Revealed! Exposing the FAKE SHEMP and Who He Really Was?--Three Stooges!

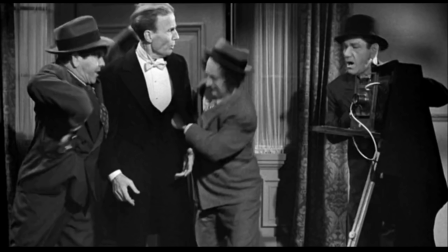4:08 They know how to fall, they know how to get hit, and there's no injuries for the most part involved.
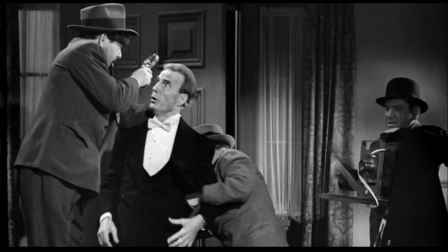4:13 Now this is different because these are non-physical stunts, but it is physical acting that Joe Palma is doing,
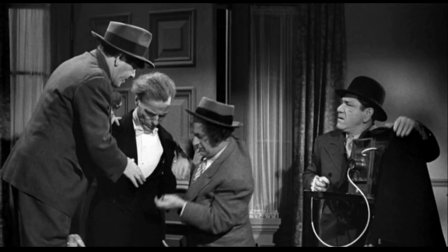4:20 and he's trying to approximate the mannerisms,
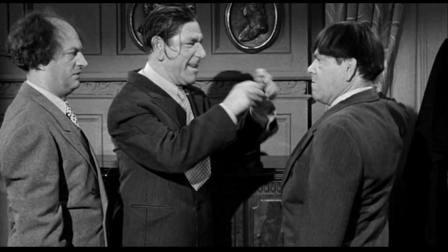4:24 the gait, the way he walks of Shemp Howard to seal the deal that you are seeing Shemp Howard instead of him.
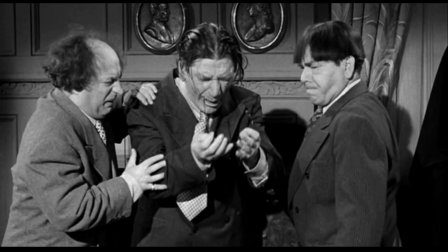4:31 In regards to the audio for this new footage for these 4 episodes, what did they do?
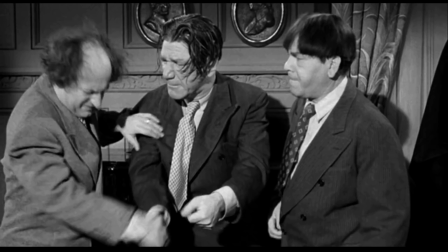4:36 Well, sometimes they went to the old Shemp audio reels and they put that into the new episodes where they needed, or they just had Joe Palma say a couple words, a couple sounds to,
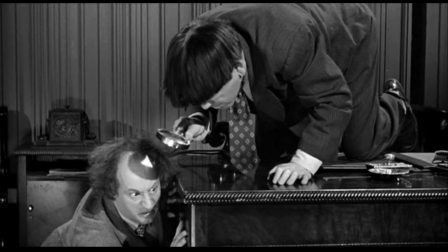4:47 again, approximate what Shemp would sound like.
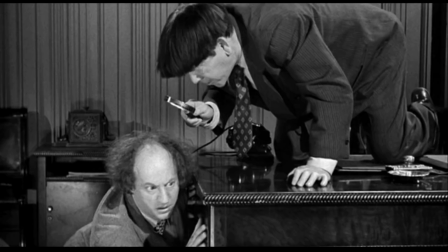4:50 I want to talk a little bit about these 4 shorts with Joe Palma in them, standing as fake Shemp.
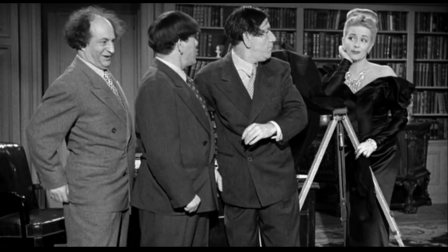4:57 Now, what's important to note for these is I'm not going to go into every single mistake or blooper or fact.
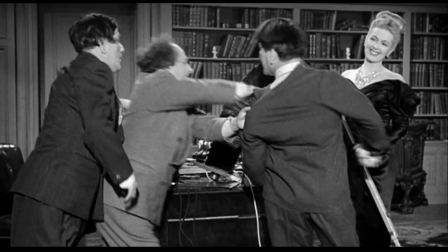5:04 It's just a rough look at where we may see old footage of Shemp and then new footage of Joe De Palma.
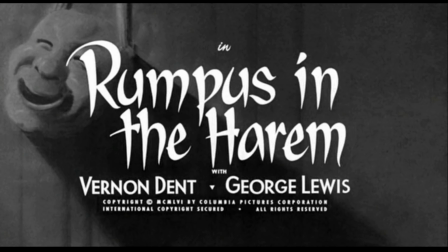5:11 Now, the first one, Rumpus in the Harem. Now, this one was a remake of the original Stooge short, Malice in the Palace, which had Shemp Howard in it. Now, in this one, for the most part, what they did, the opening shot of Moe and Larry in bed that you see here where they're snoring,
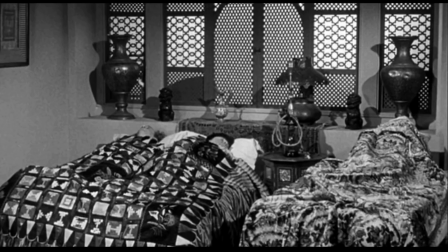5:29 we don't have Shemp in regards to the story in the same room.
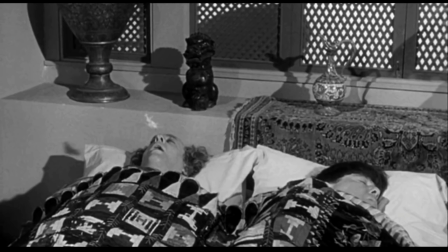5:34 He went ahead in the restaurant. That's what we hear.
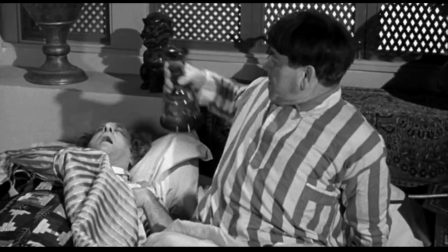5:37 Now you see a lot of Moe, a lot of Larry in the beginning, because remember, at this time when this was being filmed, this footage, Shemp had already passed away.
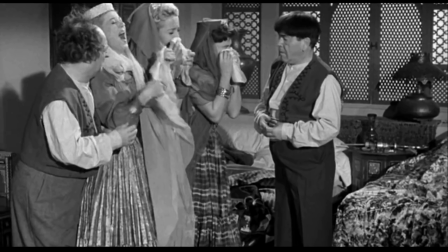5:45 Now, what's great here is that we go to the restaurant and we now see Shemp. What's happening?
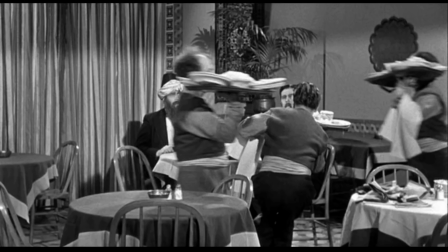5:50 This is just clever editing between essentially the new footage that we just saw where they were in the bedroom to the old footage from Malice in the Palace.
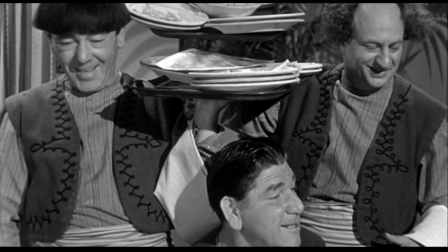5:59 When spliced together, it looks like it's a new episode, or it looks like it's just something completely different.
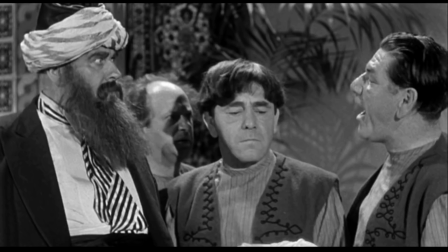6:05 And they run for this for a little bit.
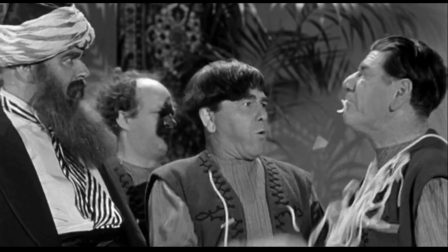6:08 Later, when they're actually in the palace, they film a couple new scenes with Moe and Larry,
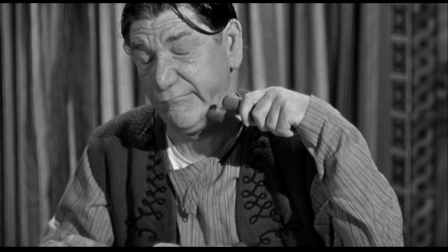6:14 and then you finally see Joe, which I will highlight here. This is Joe Palma with his back to us, and he's standing in for Shemp Howard.
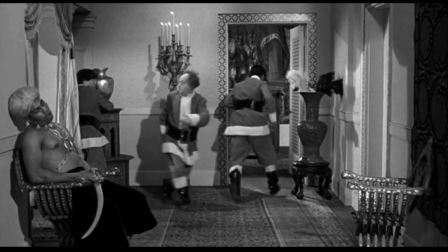6:23 He's also the one who jumps out the window in regards to this scene right over here, and that's it.
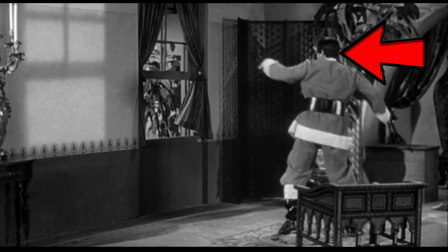6:30 That's the extent of him used, and he did make a couple sounds here and there to approximate that it was Shemp Howard. So if you didn't really know this, it was probably hard to spot. Now let's move to the second one.
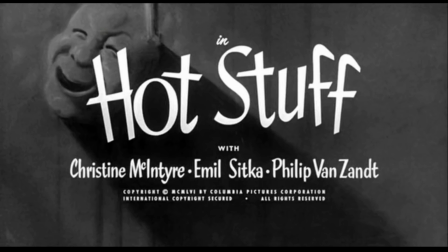6:41 This one's called Hot Stuff. Now this one is a remake of the older Stooge short, Fueling Around.
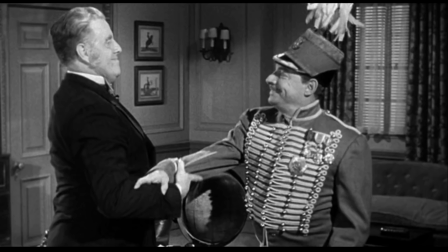6:48 Now we get to see some very interesting scenes here because we have an opening scene with Joe.
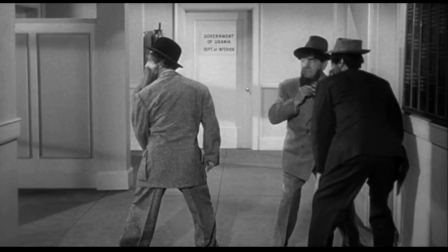6:55 Now this is not Shemp. They're all wearing these fake beards, and it's essentially the only real time that we see the most of Joe Palma,
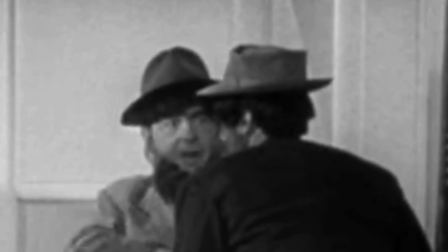7:04 essentially his front side as possible, but he is obscured with that giant beard,
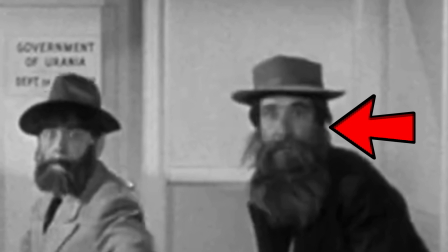7:09 and so it's hard to tell it's him. Plus remember, this is HD footage. This isn't what people would have seen in the theaters when they went to watch this.
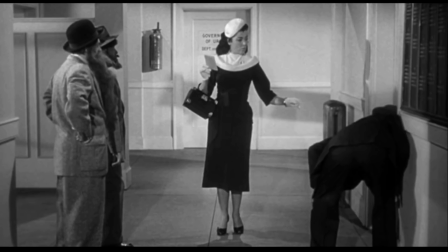7:16 Now a half, or I would say a third of this short is essentially new footage of just Moe and Larry.
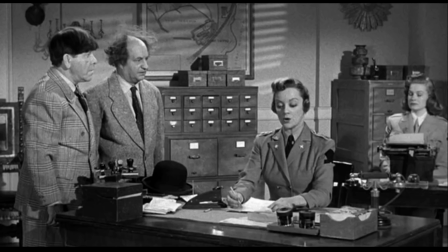7:24 And the rest of the short is just old footage from Fueling Around,
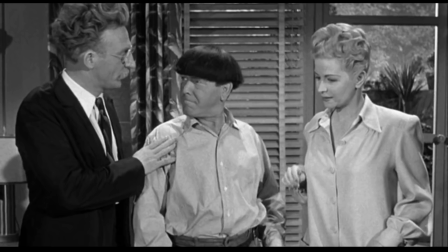7:29 made all edited together, and essentially we only see Joe Palma in that opening scene.
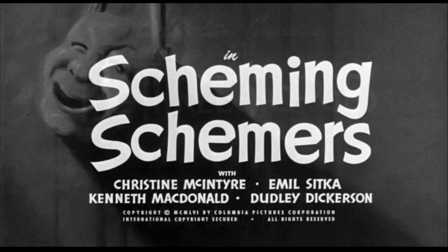7:35 Now let's move on to the third short. It's called Scheming Schemers. Now this is a remake of Vagabond Loafers.
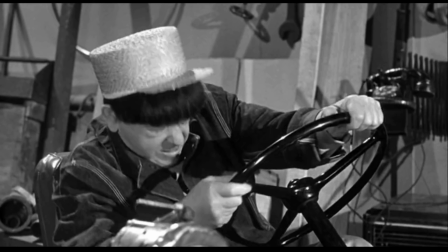7:43 Now it begins with new footage that we see, of course, Moe and Larry, and some older as well.
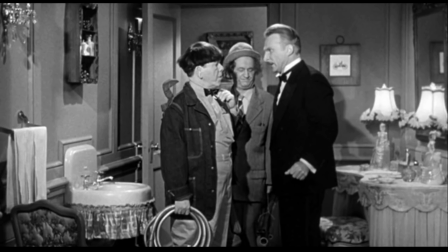7:51 Now Shemp is mostly absent in this one. It's the one where essentially they are plumbers.
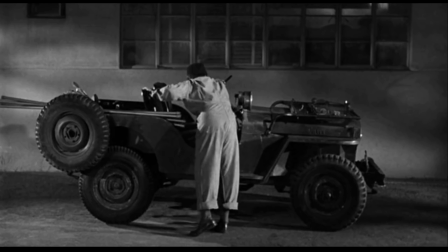7:57 It's a good one. It's a really good one. And the time that we see Joe Palma is here when he's honking the horn of the Jeep.
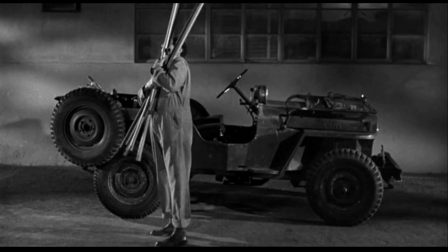8:05 He's outside and they say, hey, Shemp is outside. He's honking the horn. Come in, Shemp. We have a lot of work to do.
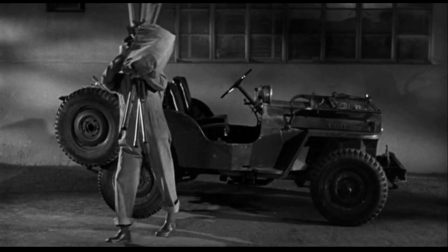8:10 And we see Joe Palma obscuring his face.